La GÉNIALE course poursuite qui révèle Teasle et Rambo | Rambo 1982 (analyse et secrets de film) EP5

16 minutes et la traque a commencé. C'est tragique, dur, ça sent le drame à plein nez et en même temps, c'est super exaltant. La fusion avec le héros est si intense qu'au fond de la salle, le jeune garçon assis sur le tabouret en bois qui se trouvait nul et incapable en début de séance sent tout son être se remplir de force et de puissance. J'ai 12 ans, je sais pas exactement dans quoi m'embarque ce film, mais je sais qu'avec un démarrage pareil, sous haute pression, se profile une séance unique et inoubliable.
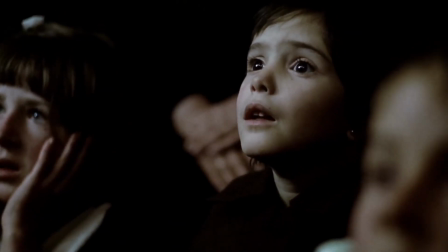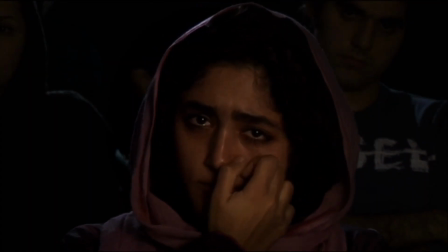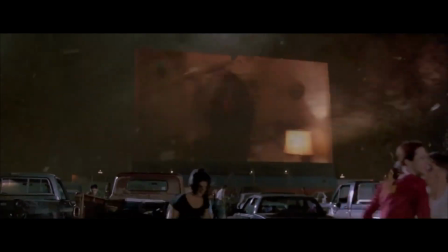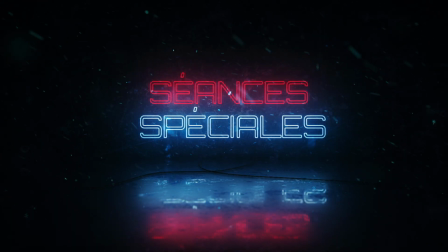On est donc à 16 minutes du début du film, et avec ce plan, je frissonne de plaisir.
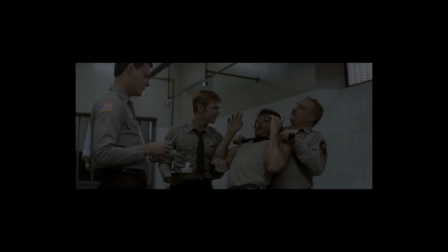Un instant de pure libération jubilatoire. Eh oui, quel plaisir de voir le héros s'extirper enfin d'une situation devenue insoutenable.
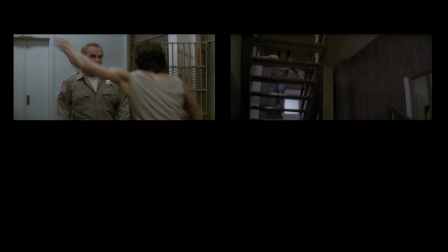Et il faut dire qu'il nous a bien surpris, parce qu'on sentait qu'il pouvait être impulsif, mais de là être aussi explosif, agile, rapide et expert en combat, waouh, il nous embouche un coin. Alors son audace et son courage à faire face à l'autorité m'inspiraient déjà de l'admiration, mais là, je suis carrément ébloui. Oui, un héros en pleine puissance. Et il faut dire que dans sous-sol, ils l'ont poussé à bout. Hein. Ah oui, ça, en matière d'harcèlement, c'est pas peu de dire qu'il en a eu pour son grade. Et toutes ces visions d'horreur.
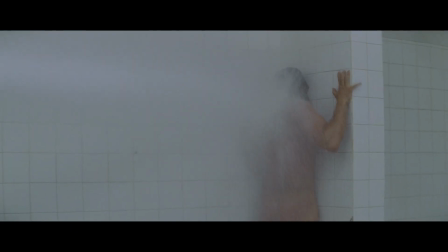Ah oui, c'est clair, une couche d'harcèlement par-dessus, un traumatisme bien corsé, t'as le combo parfait pour faire exploser l'animal. Mais vous savez quoi? Je suis intimement convaincu que c'est le cumul de toutes ces émotions qui rend cette sortie de commissariat si intense. Entièrement d'accord, et cette musique exaltante de Jerry Goldsmith, c'est le petit ingrédient qui rend le cocktail encore plus puissant. Oui, un véritable concentré de toutes ces émotions. Non mais attendez les gars, vous croyez où là? On faisait juste un petit bilan. Eh bah oui, il faut bien qu'on résume. Ouais bah c'est pas avec vos résumés que notre gonze il va s'en sortir. Oh ok. Place à l'action là, faut y aller. Alors pour ceux qui arriveraient en retard, l'épisode précédent qui vous décrypte les 16 premières minutes, c'est par ici. Ah bah je préfère. Allez à toi Marcel, fais péter la moulinette. Non, moi c'est pas Marcel non plus.
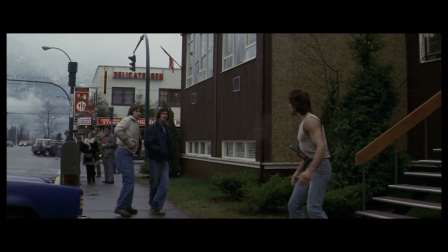Bon, bref. Alors, à peine sorti du commissariat, Rambo repère immédiatement une moto dans la rue.
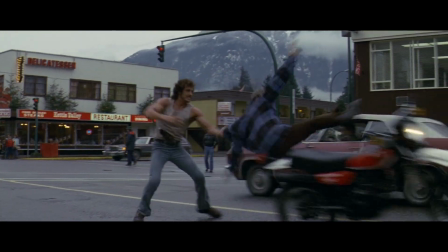L'occasion est trop belle pour déguerpir à toute vitesse, ça fait ni une ni deux dans sa tête. Oh bah il braque la moto comme je t'enfile un slip.
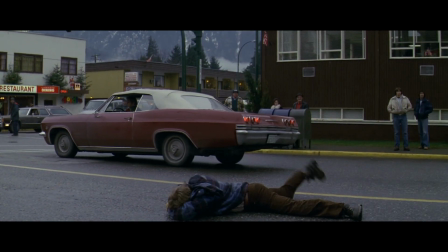Ah oui, décidément, bien entraîné ce Rambo. Et un mot sur le tournage. Là, on est sur de la bonne vieille cascade, sans trucage, 100% réel.
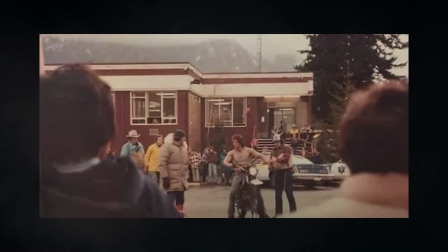Parce que je vous signale qu'on est en 1981. Et les trucages numériques, les CGI, les filins attachés qu'on efface par ordinateur, tout ça, tu t'assois dessus.
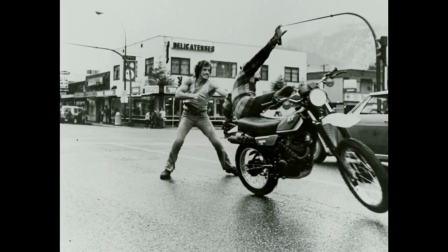Ah mais c'est vraiment Stallone qui fait le... Ah oui, c'est lui dans cette cascade. Alors on est d'accord, hein, c'est pas lui qui se gamelle.
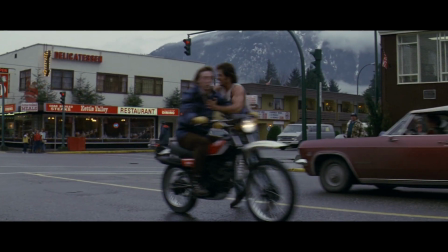Mais quand même, hein, faut de la poigne et de la précision et t'as pas intérêt à te louper. Et au final, c'est indéniable, ça ajoute du réalisme à la scène.
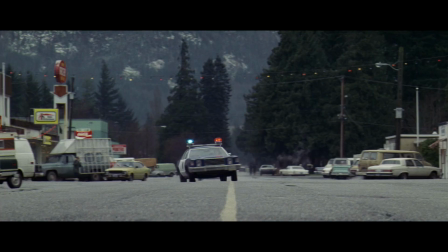Avançons avec le shérif qui se lance à ses trousses. Et c'est parti pour une course-poursuite. Oh bah il va y avoir la tôle froissée, des explosions de kérosène j'imagine. Non, celle-là est plus psychologique. Psycho quoi? Psychologique. Ah bah tu te fous de ma gueule là? Ah non, pas du tout et tu vas vite comprendre.
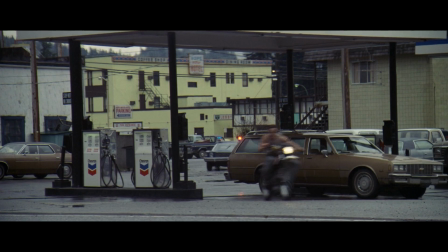Rambo cavale donc en moto avec Diesel juste derrière lui à ses trousses, qui lui est en voiture.
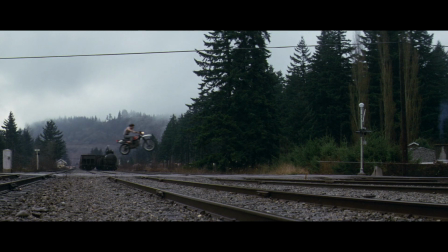Ils sortent de la ville et regardent ça. Ah, on dirait qu'il vole. Oui, Rambo, léger comme une plume. Ah bah lui, il s'écrase comme une merde. Ah oui, et Diesel dans sa voiture, c'est moins gracieux.
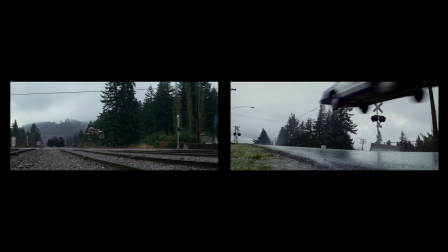Et alors les amis, regardez comment grâce à la mise en scène, on ressent clairement cette différence entre les deux véhicules.
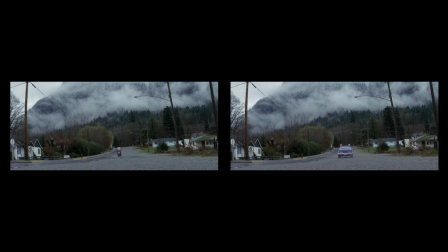Ça tient à la prise de vue et à un petit effet. La moto en premier. Regardez, on a deux choses.
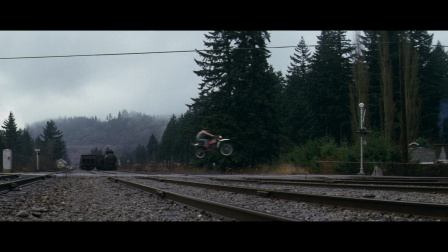Vue de profil, suffisamment éloignée qui nous permet de cadrer toute l'amplitude du saut. Et en plus, un petit effet de ralenti qui la suspend un peu plus dans les airs. Les deux combinés, ça nous donne ainsi cette impression de légèreté. Et la voiture, à votre avis?
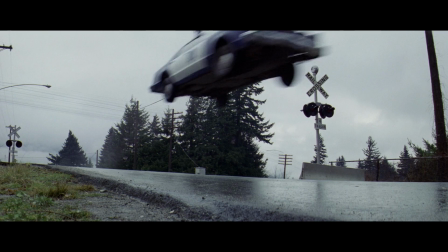Eh bien, c'est tout le contraire. On est très proche et en contre-plongée. Les distances sont alors raccourcies et on a l'impression que la voiture va nous écraser.